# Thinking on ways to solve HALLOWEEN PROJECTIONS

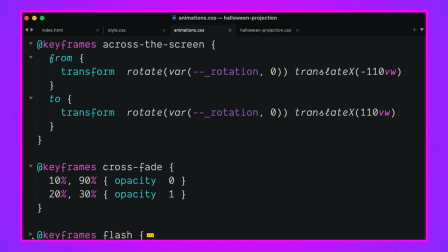242s
And ghosts kind of come in and out of appearance. and the last one here is that flicker this is just a handwritten opacity animation where i've got
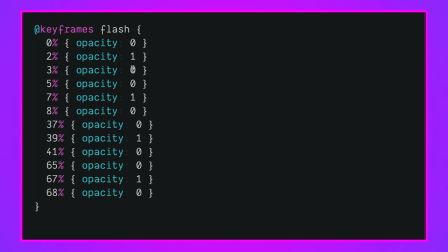251s
at zero uh it's invisible at two percent it shows right after that it hides again then we kind of hold that hide until five percent and then we show again and then we hide and then we show and we hide and at the end we just kind of hide for a long time and that's why we'll see um
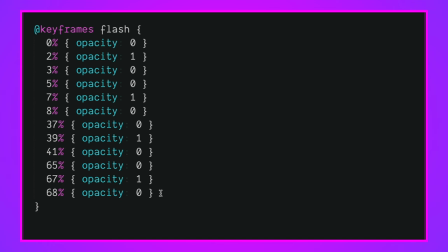266s
that these skulls in the center that do this sort of flickering uh they they go invisible for like a pause and that's so that there's sort of like a dramatic moment where you're like is it gone is it coming back oh no the ghost is back and it's so spooky or whatever right maybe i don't know and then if you notice too oh we'll go over but those skulls that were in the
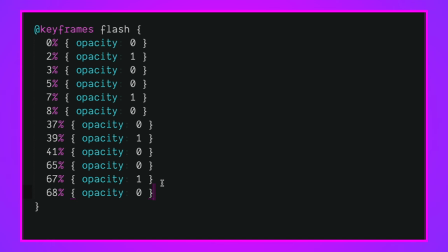285s
center were slightly offset which give them this like unnerving amount of combining and in flashing and showing and anyway um good thing to note here before we get into the rest of this is there is going to be a decent amount of flashing on the screen and a lot of motion so if that makes you uncomfortable i would just skip this episode and go right to the demo where it does respect your prefers reduced motion and you can kind of go inspect just the generic uh way that the the animation was done so anyway that's where we're at that now we can get on to
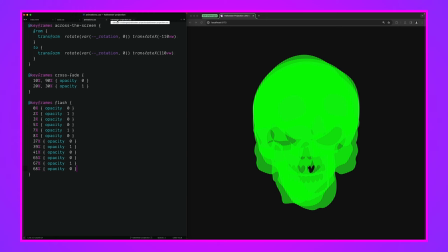317s
the good part of how did i combine all of these animations and these skulls together to make something kind of creepy well
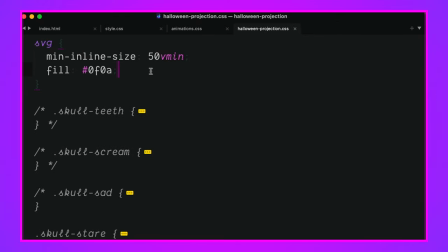324s
the first thing i did is I have a size here so they're all about 50% of the smallest part of the viewport which means this does work good on a portrait phone a landscape layout you know a big screen a small screen the skulls are going to scale with the viewport and
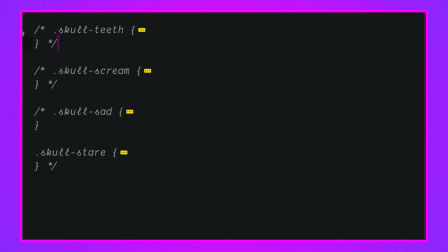338s
then we're going to rotate them so that they kind of move around inside of there all right so let's look at skull teeth or should we should we start with another one let's start with skull scream because that one kind of goes or wait let's do oh these are so hard there's so much fun um let's do skull
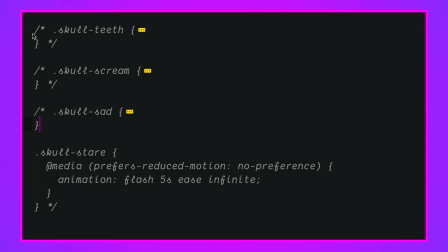352s
sad no we're going to do skull stare and skull teeth i should probably have put these next to each other because these are the two that layer on top of each other so let's bring both of those in
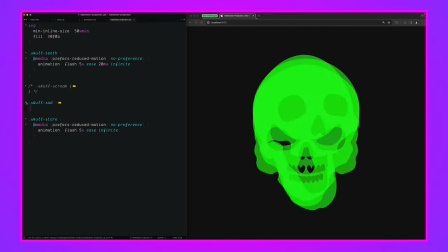365s
and see what we got all right they're flickering that's good let's open up skull sad and just set it to display none
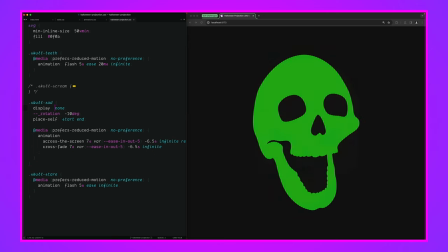372s
really quick we don't need to see this guy at the moment and same with skull scream so we'll pull these in just to hide them because we want to focus on these two all right so how are how are these
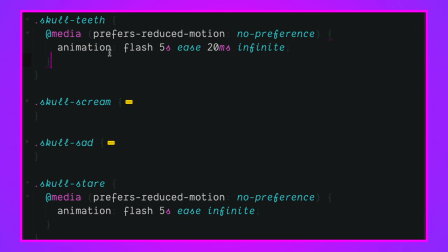387s
working they both are using oh here we'll close these out so we can kind of see what we're working with skull teeth says okay if the user's okay with motion go ahead and play this flash animation it's going to last for five seconds and it's got a 20 millisecond delay on its beginning
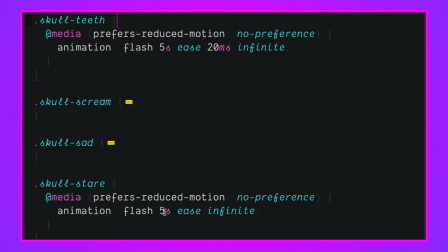403s
and then it runs infinitely and this one over here is going to flash for five seconds also with the same amount of easing nothing extreme here because we're just flashing
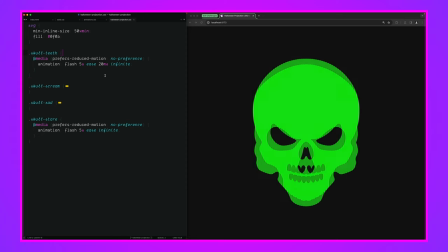411s
back and forth and no delay and now if you look at the the monitor and the way that these are flickering in and out i've just so barely offset
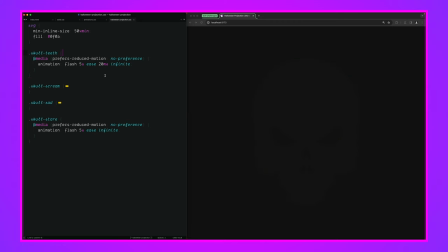419s
their animation and they kind of drift over time and it gives it this like really creepy kind of vibe as they overlay each other
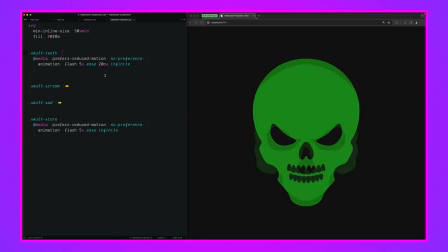427s
one looks evil one doesn't but when they you know merge together they look super evil and all that's doing is playing that animation
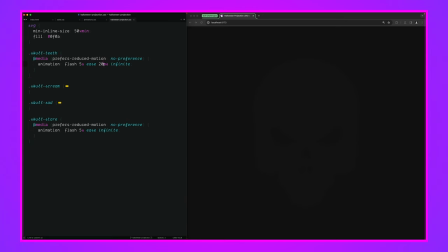434s
they both are using the same one forever which is just a slight delay and all of a sudden we get this kind of like creepy offset because right it's like not in line these things are they're in disarray and disarray is scary uh right anyway all right let's twirl open skull scream we'll
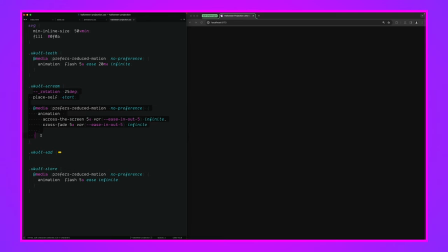451s
set the display to none here and pull out these animations just
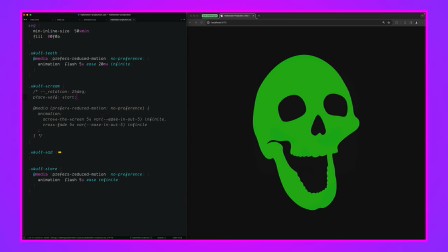456s
so we can bring in piece by piece what's going on here so there's our screaming skull now one
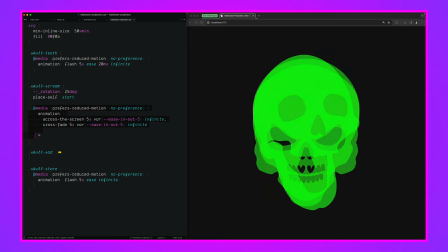461s
of the first things I'm going to do is I'm going to well let's do this and do this so we've got a rotation
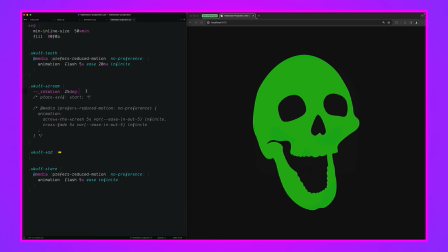469s
but remember that rotation is only part of the animation so that's going to tilt it once the animation kicks in and it goes across the screen across the screen is
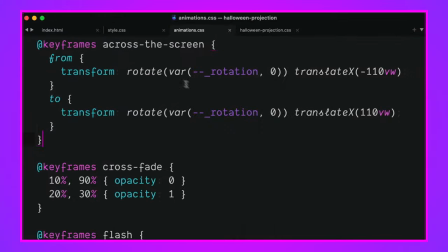477s
going to take that rotation it's going to rotate it first now this is critical notice that rotation is first the transform property when you set this you have to do things in order and so when I rotate first and then travel it's like turning your own body to the right and then walking